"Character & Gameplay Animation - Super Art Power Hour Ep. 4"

I think I had one little pose in between that I liked at 46, and I'm just gonna delete the rest of them because who needs them?
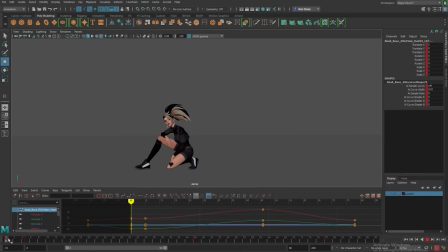I animate the hair really quickly as like a whole chunk. So there's some motion right at the very beginning. I'll just add like a little wiggle in some direction. She's kind of going downwards, so I'll have it come up a little as she goes down. And then I basically, as a whole chunk, I will animate the whole thing.
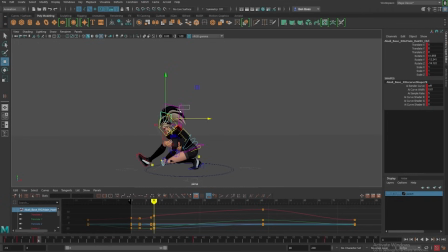For really broad movements like her head kind of looking down, I'll just go in and animate sort of the root of the hair so it's not super broad. And then as she flips like this, I'm gonna have her hair sort of twist and continue the arc of this motion. So you really feel that she's spinning and really just doing it all as one and then coming around.
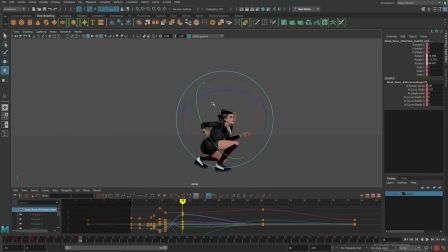Akali kind of has like this big ball of a ponytail, and like I wouldn't try and make it really fluid. I would try and keep it more springy, much like the rest of her, because there's so much mass to it.
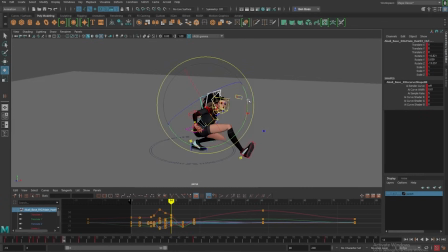I would just expect it to have like a little bit to stay more as a mass, more like a feather duster than like a true flowy piece of hair.
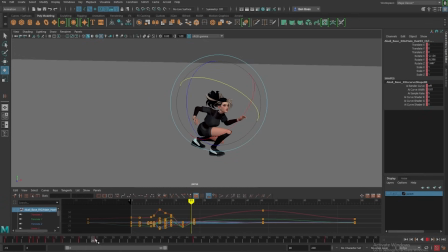So I added a couple extra keys in there to bring it out away from her body, and then added a little bounce back through here. And even though it doesn't look like perfectly good when it gets to this pose, she's not in this pose for very long.
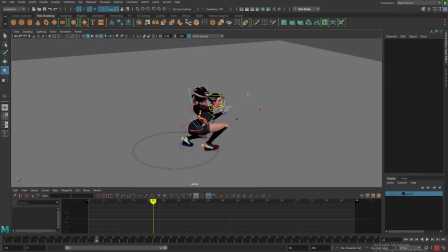So I would just make sure that the jumping pose, this ponytail is really clearly sort of pointing down.
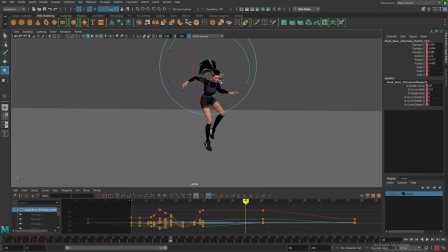And then I might move it to stretch it a little bit. So then when we get to the top, I'd drag it down a little bit and let it kind of flow up like this.
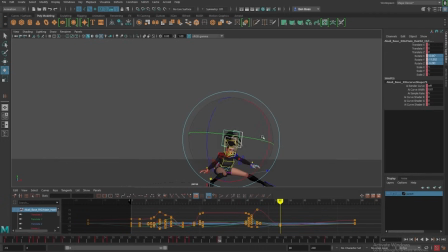And probably in a similar way, I'd want it to kind of swoop through like her arms do.
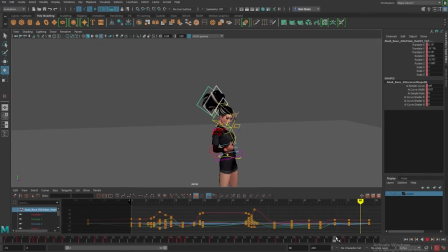And then coming up into the final pose, I just bring it up a little. It's maybe a little much, a little late. And then I basically take everything, and at most points, except for like literally this jump pose here, I'll take everything, all 3 curves, and just offset them by 1.
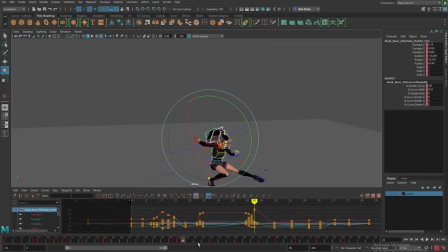And then through here, all of this is probably fine. But then through all of this again, I'll offset it by 1.
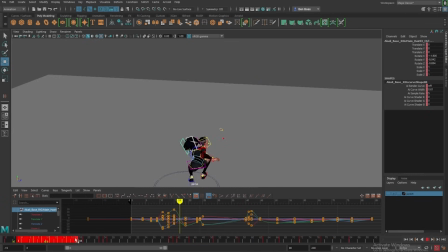And then I'll deselect the root bone, and I'll do the same thing by an additional key. And then I'll take just, oops, did I do just that one? Yeah, I'll take the last 2, and then I'll do just the last hair bone, and then offset it one more time, and in the ends by like 2 frames.
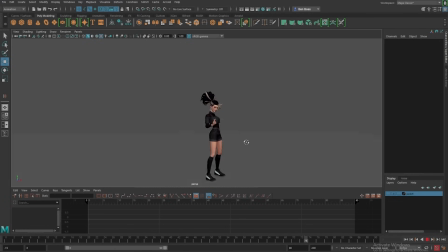And it's like a really cheap way of getting some quick little bits of life in the ponytail. And then the last little sort of finishing touch, I think I've said the last little thing I'd do like a whole bunch of times now, is like the hair, adding a little bit of life to the face can help. So she does this quick spin.
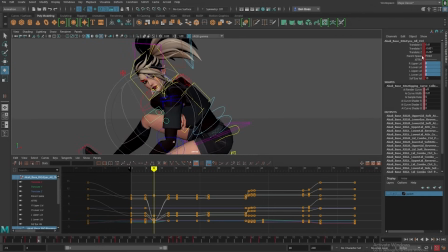So because she's doing something like a little extreme, I would first sort of like zero out the position of all of the eye bones so that she's
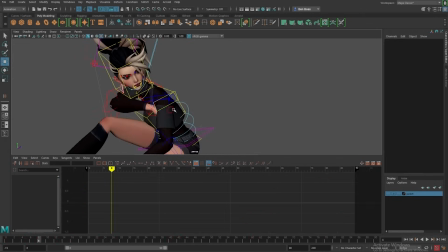starting to sort of look in the direction I think that she should look.
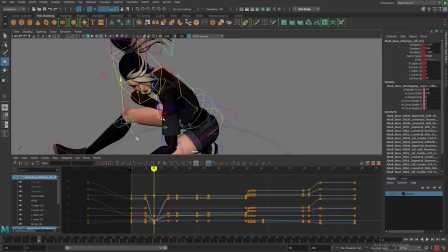But then I'll also close her eyes while this happens through the whole spin and then not have her open it till she gets to the other side.
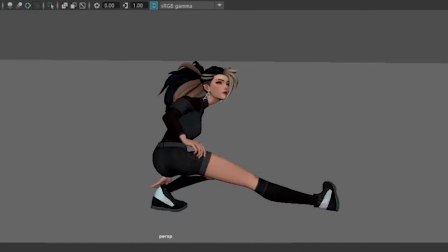And it just gives sort of the impression that humans often blink as soon as they turn their head.
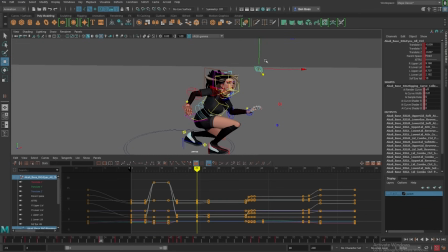It's like their first reaction is to blink while they do stuff like that. So having your eyes closed for like a fast motion is like kind of counterintuitive, but I think it ends up feeling pretty good.
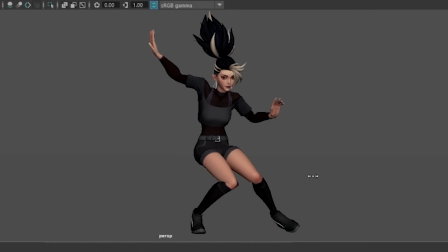I'll probably keep her eyes open for like the way down, maybe even widen them a little bit, which looks a little intense, but ends up reading as like nicely exaggeration. Oh, she's like, oh, I'm excited. I'm jumping. Yay. So widening those eyes on the way down as just a little bit of a character moment.
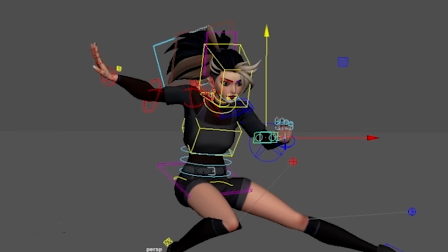And then as she sort of squishes in here, keeping her eyes, she's looking at something, but then closing them again.
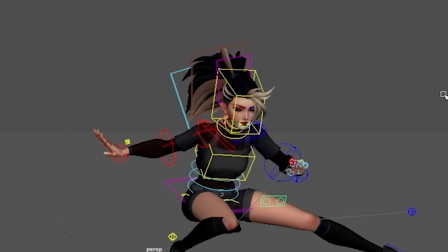So let's see what this looks like now. Well, I'll leave it at that.
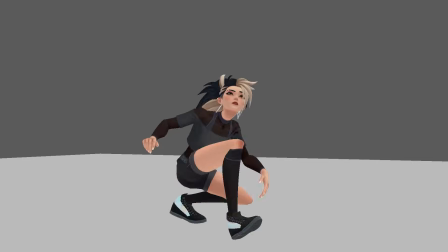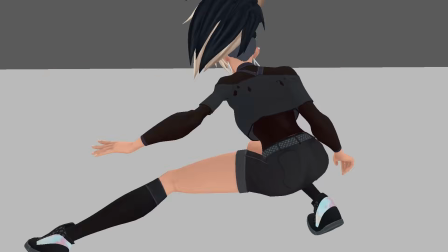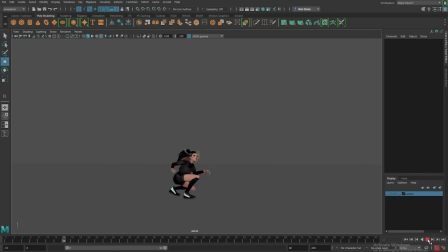I started with these 2 key poses, and like this is the story that I chose to tell today was of Akali doing this little martial jump thing.